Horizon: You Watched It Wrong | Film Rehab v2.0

I don't think that's optimally good storytelling in the sense that when we see her again, we know it's her.
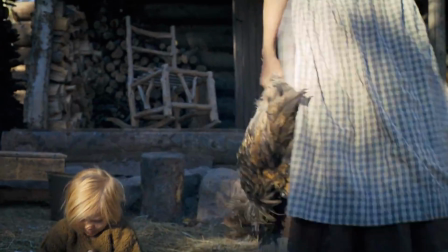269s
It's much more powerful if you don't know in the beginning when she's reintroduced that it's actually the same woman from the shooting.
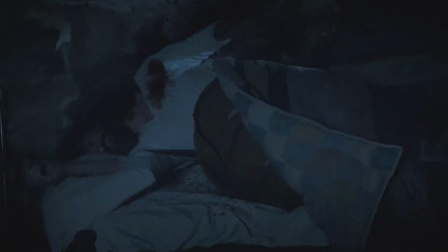279s
We zoom in and obscure her face a bit so that we're not quite sure it's her. You know, people are watching carefully, which some people do. In the audience, they'll know it's her.
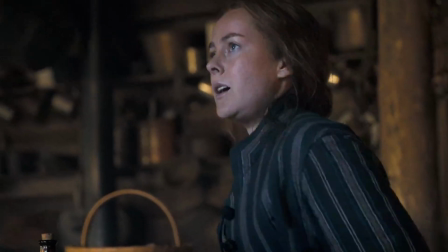292s
But those who didn't, it might be a shock, and that's always a good thing.
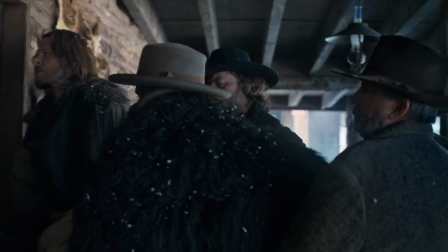299s Where was he? If he lives, you can ask him all about it.
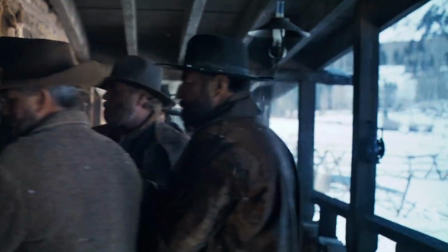304s
Now, the scene between the sons and the mother, the scene is good, so I don't touch it. The only thing I change is at the end, there's a shot of the younger brother, and he's looking off into the distance with this, like, kind of what the face. And because of the juxtaposition of the shots, the next scene, it looks like he's looking at the guy.
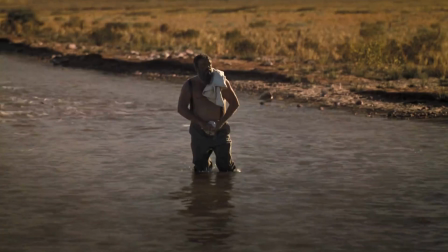329s
So we go to the next shot, and then we cut back to the guy who buried the 3 bodies,
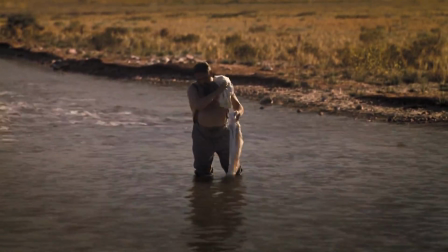336s
cleaning his shirt in the river. Cleaning his shirt in the river.
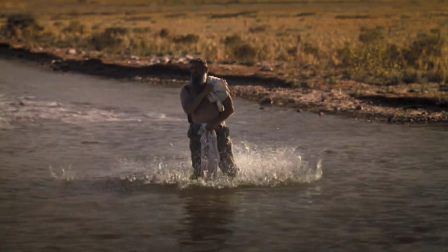344s
Why are we back with this guy when we've just entered the Kevin Costner arc? I don't know.
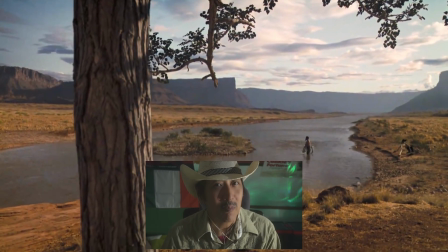354s
Since they're reestablishing him, which is weird to begin with, they have to make it a scene, right? So they're just bringing us back to the backstory after it should have been just settled.
They will war over the withering fruits of the land.
So, okay, so we have to see him sitting by the fire reading the Bible.
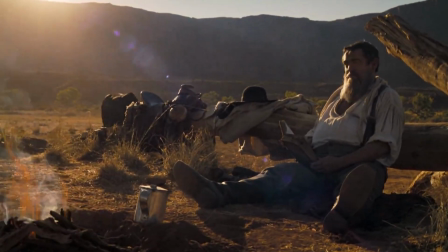375s
No, that's gone. That's why I also cut this out and moved his Bible quote under the crosses to end the Horizon section, because here is just stalling the storytelling.
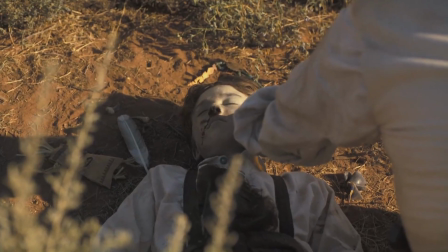394s That man who held himself moral in years of plenty,
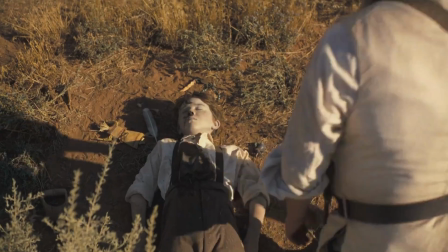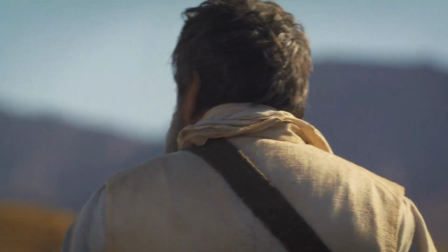404s he will rise in a different light.
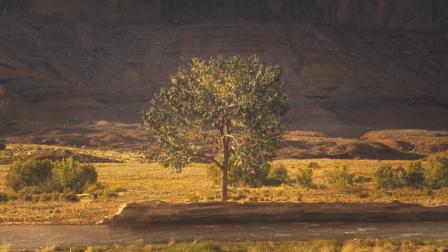412s He will take up against his brothers.
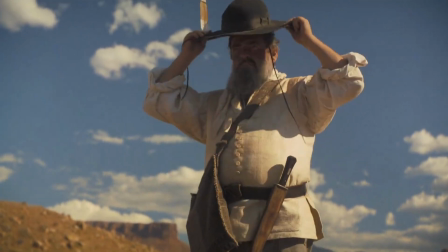418s They will war over the withering fruits of the land.
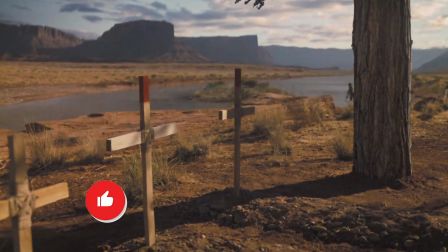423s
Leave your comments below, and please hit the like and subscribe button. Oh, one more thing. I got a message from a director I met at the Philippine Film Festival asking me if he could watch the cut from beginning to end, the whole movie. And it depends. Let me know if there's interest, and I can look into setting up a Discord group. You have our work to do.